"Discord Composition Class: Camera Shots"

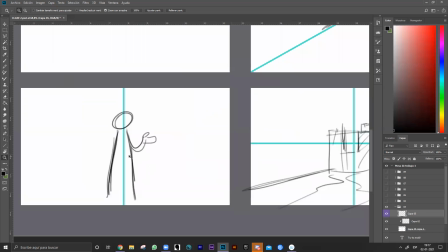For example, one of the shots that we are going to see
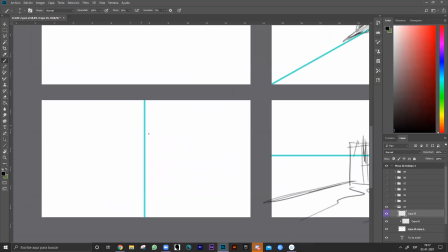is about having a full character standing. Like we are presenting a character.
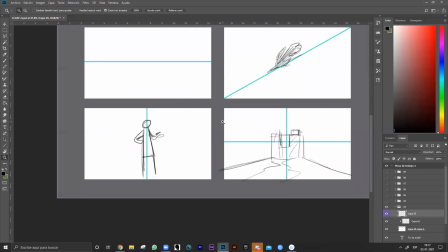And most of the times when in a movie we are presenting a character, or maybe the character is giving a speech or whatever, maybe we are going to see this kind of camera shot,
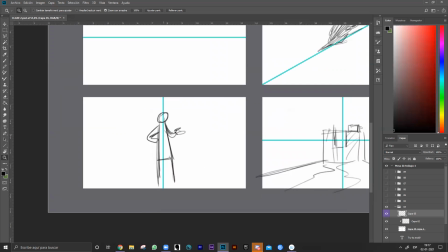like he's right in the middle. We have a full shot of his body,
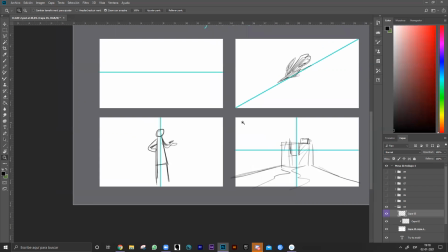but what we is usually more interesting to the eye is to see differences, not to see everything to be stable. So we are going to try to avoid this,
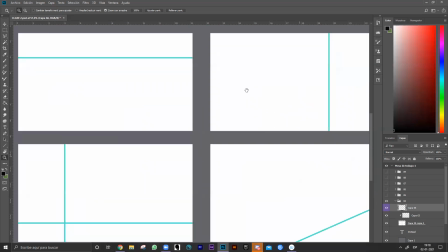and we are going to use other kinds of placement of the character or maybe the background.
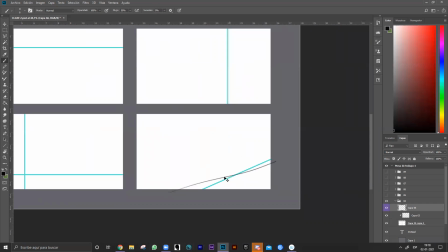Like for example here, so the same castle that I made maybe could be in this place.
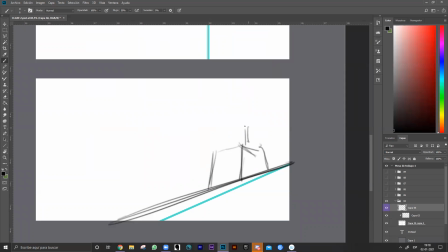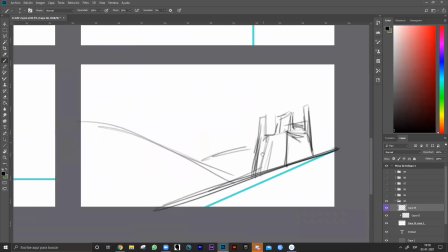And maybe we have some mountains over there.
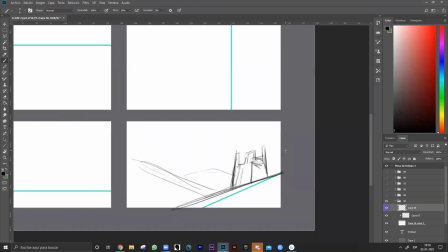This will make the scene look more interesting.
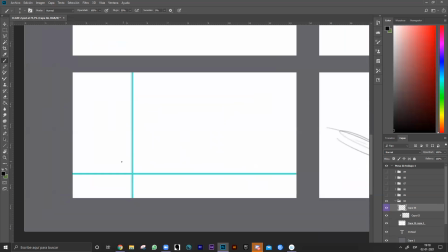Or here, I don't know, we have what could be? Like a person maybe standing on a hill
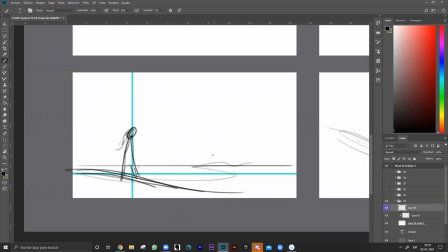watching the ocean. There is a ship over there.
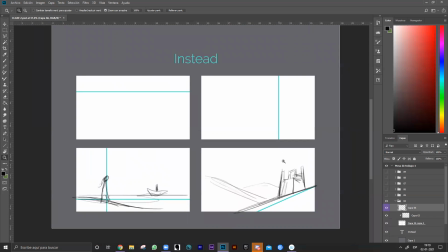So as you see, the focal point becomes more interesting,
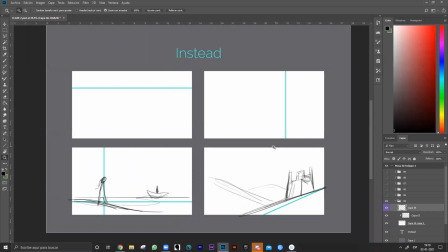have another purpose. It's more dynamic, it has more rhythm, the composition, and that's the idea.
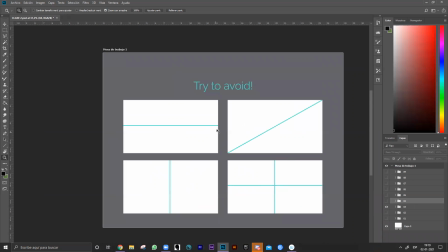Not to make everything to look the same, to look everything in the middle, to look everything stable.
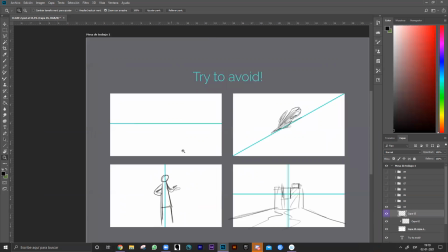Like for example, right here, maybe we can have a boat.
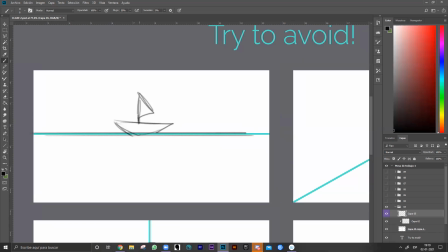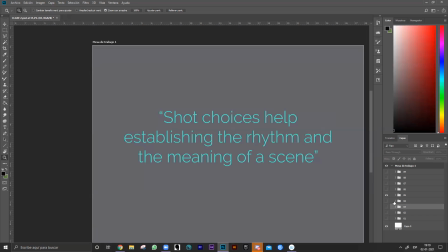But maybe it will be more interesting if that same boat is on top.
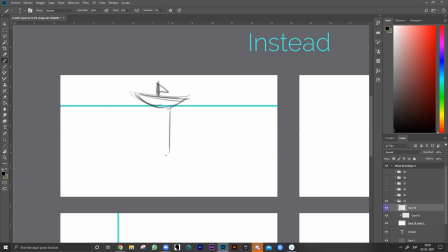And maybe we can create a story. Like for example, there is a guy here swimming, I don't know. And there is a big monster.
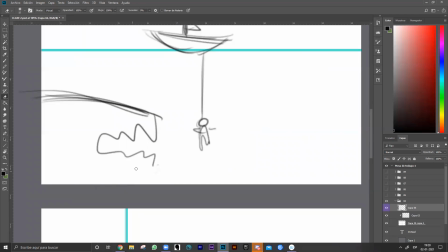It gave us more room to make more interesting stories to tell.
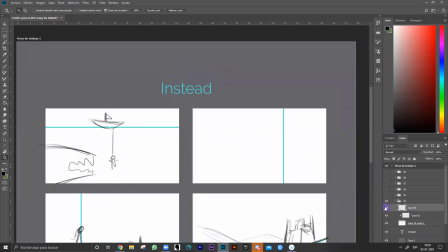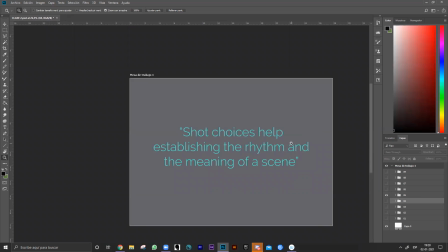So shot choices help establish the rhythm and the meaning of of a scene.
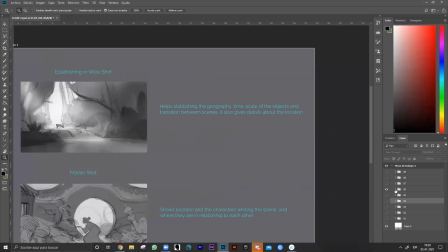And we are going to see now some shots. And I did some compositions related to that shot.
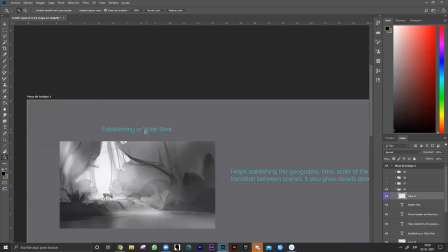So for example, one of the first ones that we are going to see is establishing or wide shot, establishing shot or wide shot.
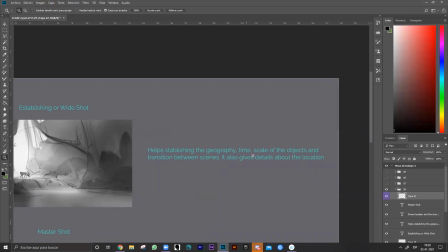It helps establish the geography, time, and scale of the objects, and transition between scenes. It also gives details about the location.
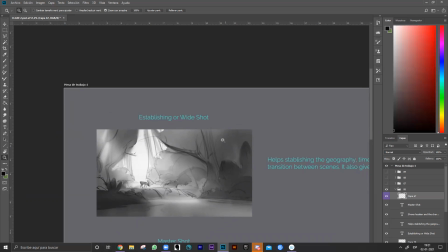We usually see this kind of compositions when we are seeing the movie for the first time, and the movie show us the world where all of these characters are going to have their stories.
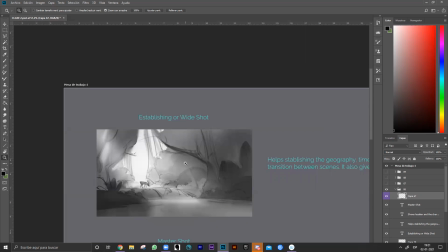So we use this shot to see everything in detail, in a gorgeous detail.